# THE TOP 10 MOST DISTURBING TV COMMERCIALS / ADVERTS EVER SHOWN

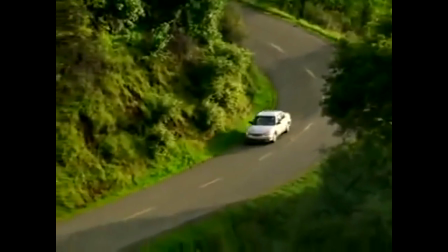[4:07]
As you can probably guess, the freaky and scary parts of this come from the unexpected nature of the zombie appearing.
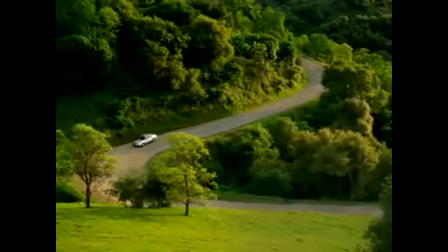[4:16]
Nowadays, this is looked more upon as a joke rather than something truly disturbing.
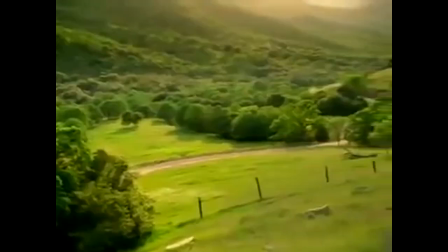[4:21]
But I imagine the kids turning on the TV and seeing this for the first time, not knowing what will happen,
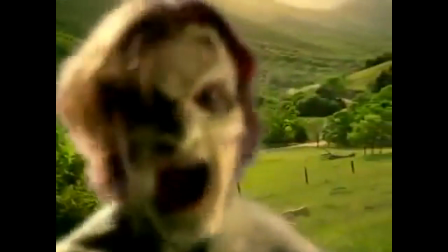[4:28]
would truly send them shaking in their boots.
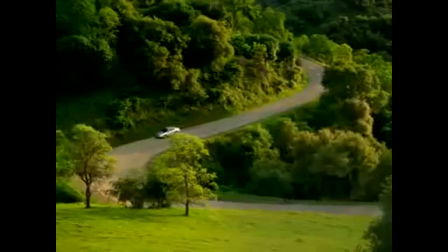[4:32]
I suggest keeping a mug of coffee close by, because after viewing this one, you just might not sleep.
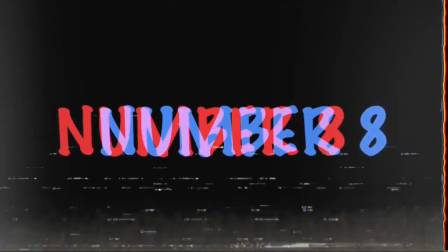[4:41]
But you're always welcome to try. Number 8. Mental Wealth, PlayStation.
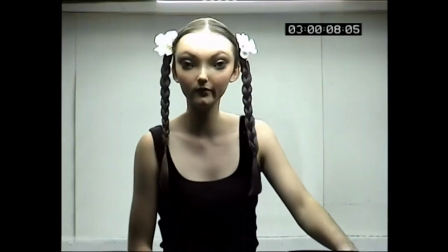[4:48]
Now this advert is simply creepy, depending on your own personal viewpoints and everything.
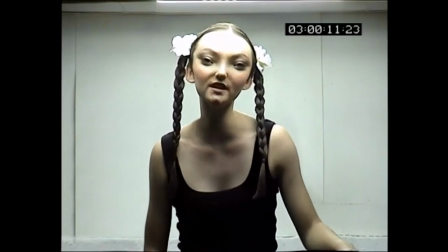[4:54]
I can take a guess and say that this advert was simply not made for horror.
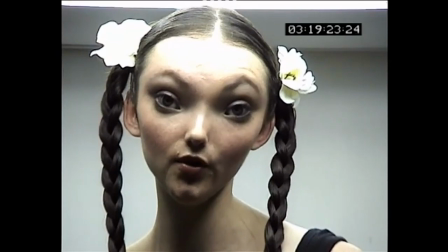[5:01]
I think it was really trying to be genuine with its message, trying to be uplifting and happy.
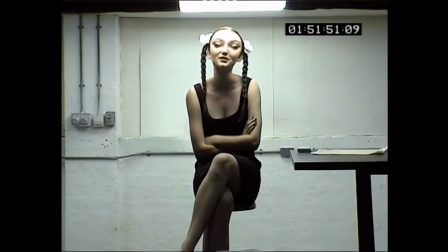[5:07]
However, it's the fact that they made the girl, who is talking to us about being happy and positive, creepy.
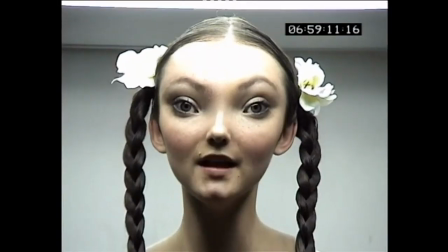[5:16]
Unknowingly, they made her eyes very off-putting to look at.
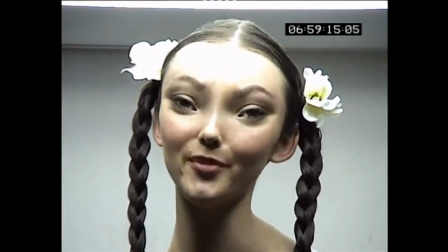[5:21]
I can tell you for the first time, when I saw this advert, it did genuinely creep me out.
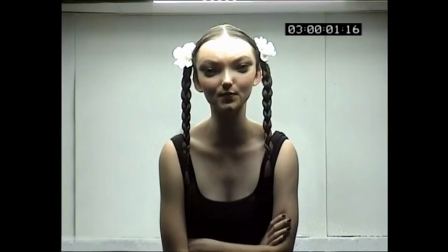[5:28]
But the question remains, does it creep you out? Let's roll the clip and find out.
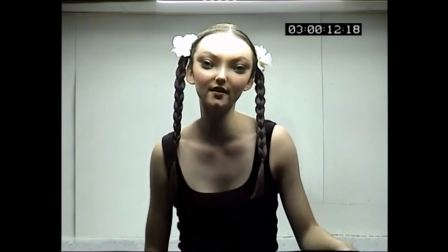[5:39] Let me tell you what bugs me about human endeavour. I've never been the human in question, have you?
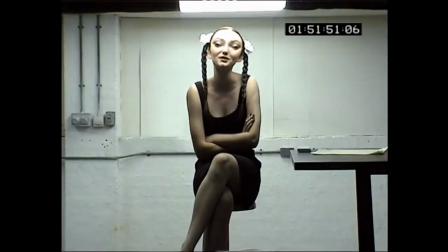[5:46] Mankind went to the moon. I don't even know where Grimsby is. Forget progress by proxy.
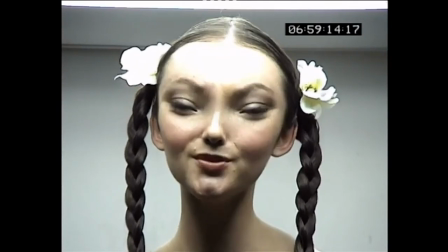[5:54] Land on your own moon. It's no longer about what they can achieve out there in your behalf,
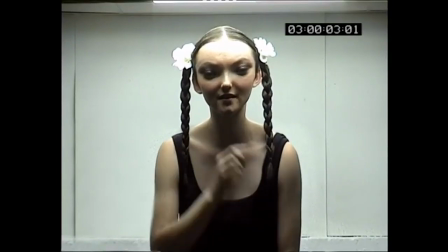[6:00] but what we can experience up here in our own time.
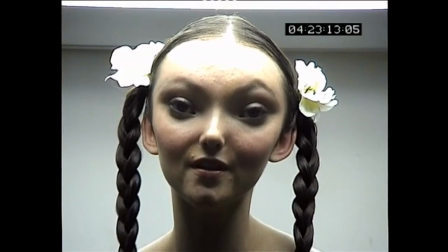[6:06] It's called mental wealth.
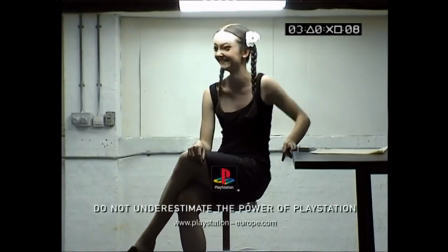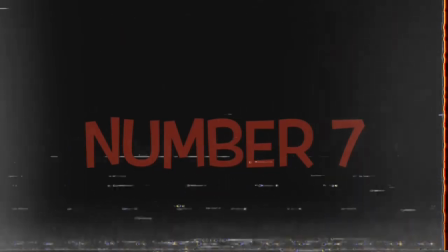[6:17]
Number 7. Kinder Surprise.
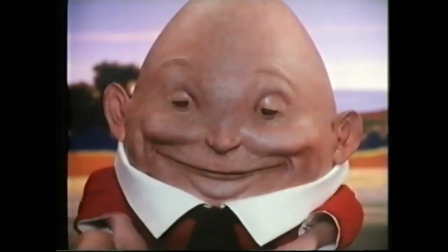[6:20]
Like with the previous entry, I'm sure that this advert was initially made to not frighten their viewers,
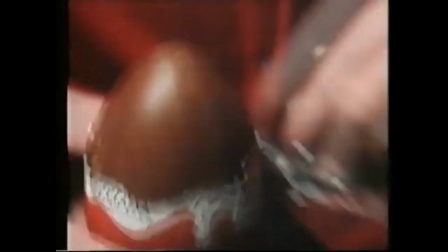[6:27]
and simply advertise a product that we're all familiar with, the Kinder Egg.
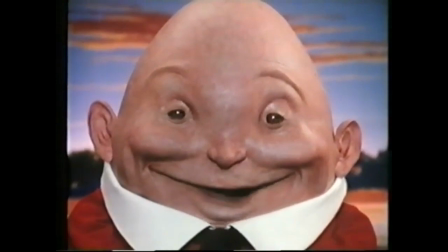[6:32]
But alas, in those time periods, bad decisions were made.
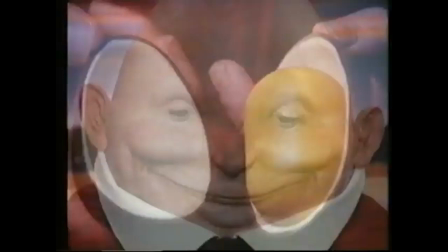[6:37]
Such cases are with this advert, depicting Humpty Dumpty,
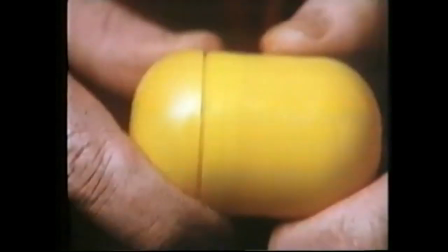[6:42]
advertising and showing off how cool the Kinder Egg surprise is to the kids.
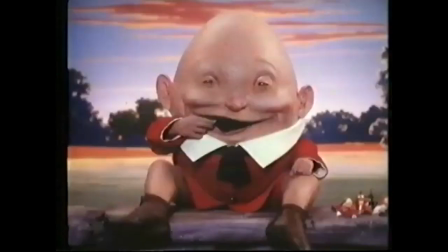[6:47]
But what makes this advert particularly creepy and disturbing is how he looks.
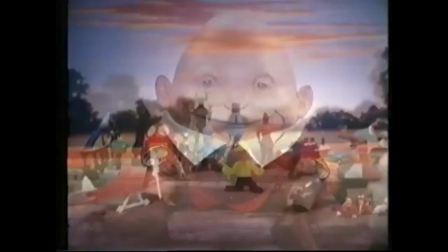[6:53]
His face is truly terrifying. It's stretched and unproportioned to hell.
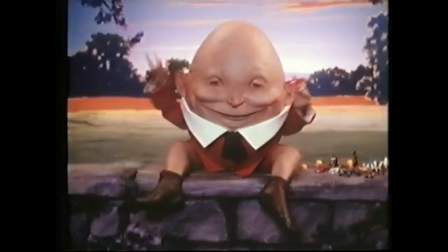[7:00]
And he looks nothing like how a friendly human should look. Instead of being inviting, he is off-putting.
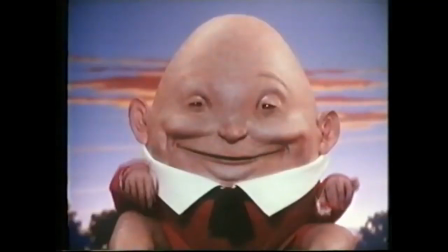[7:08]
It would make me want to stay away from their product.
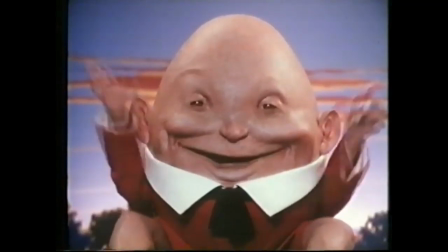[7:12]
I'm pretty sure that this is one Humpty Dumpty we would not help get off the wall.
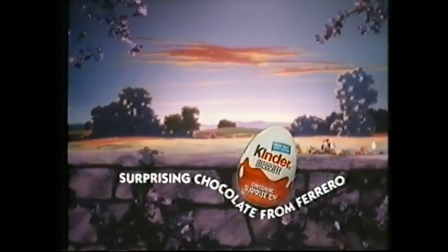[7:18]
We wouldn't hire any King's men to put him back together. We would leave him shattered on the ground.
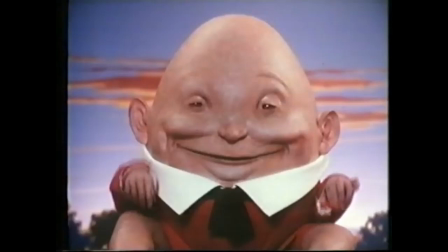[7:24]
So tell me, would you buy a Kinder Egg after seeing this? Or would you simply walk away?
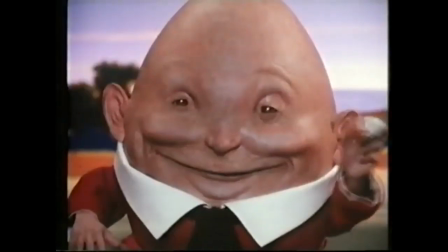[7:32]
Let me know.
Yibbo Shaky. Me on Scrabbly.
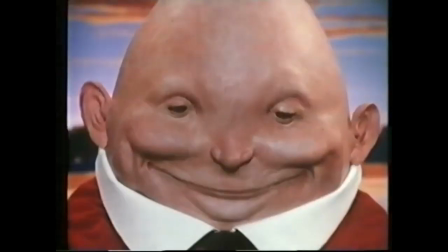[7:40] Chaka Doobie! Doubly Chaka Doobie! Pop Swabble! Toy!
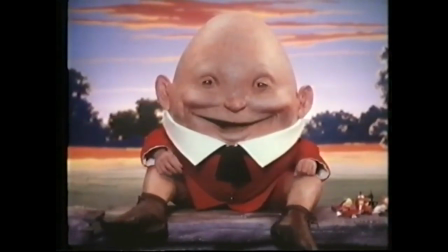[7:47] Yodel Yum and Choco Scrum with Multi Pop Swabble Dice! Oh, Grubbly!
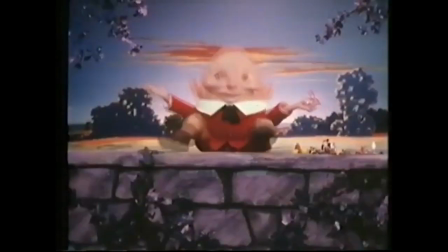[7:55] Me Scrooble now! Snuggle! Whee! Kinder Surprise from Ferrero.
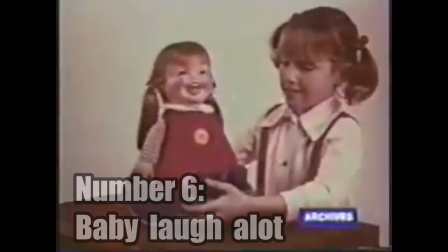[8:01]
Number 6. Baby Laugh A Lot by Remco.
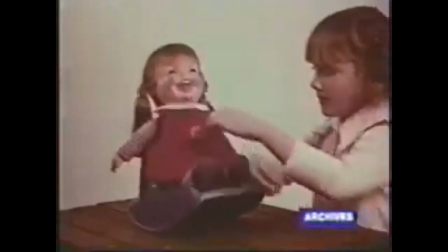[8:06]
I'm sure a few of you in the audience are afraid of creepy looking dolls.